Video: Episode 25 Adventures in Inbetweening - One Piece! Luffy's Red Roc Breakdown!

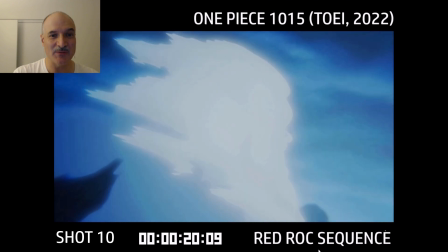8:14 And as the shockwave hits the mountain, the snow all blows off.
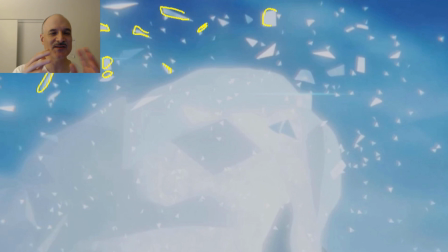8:19 We've got ice underneath. We get to these ice crystals. Now we have these different shapes for even more contrast.
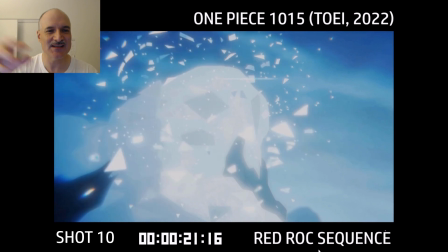8:24 All these nice sharp shapes. Everything's splitting up again, all very constructed.
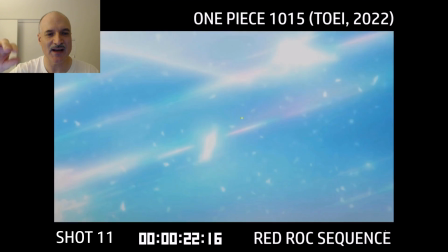8:29 Now we're going to have this camera come around. It's going to come up to the right, and that'll lead us into shot 11, which is immediately panning left.
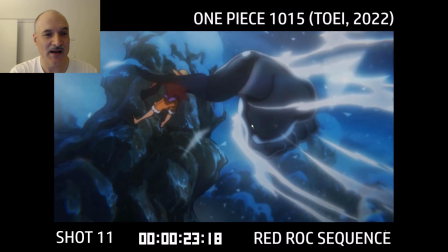8:36 So it's 2 different shots, but it feels like one. And here we are at the top of it all, Luffy triumphant, looking down.
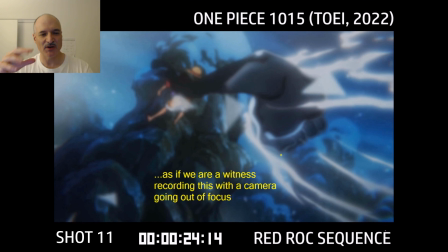8:44 We don't see Kaido, but that's not the point. And then again, we get this blur. It's like we're just kind of witnessing this and filming this, and it's like, whoa, can't even keep focus.
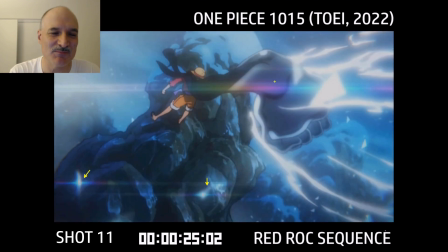8:52 There's so much going on. And then let's put some beautiful lens flares on there with some rainbow colors.
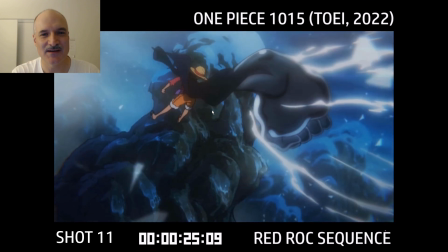8:59 Just terrific planning, terrific everything with this.
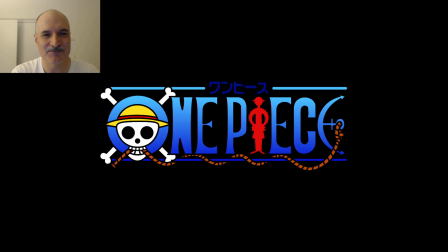9:05 It's I love this sequence. It was so well done, and yeah, I hope you like my One Piece breakdown, and check out my other videos.
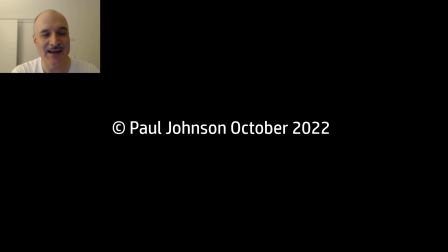9:14 Like, subscribe, and share, and I'll see you next time. Thanks.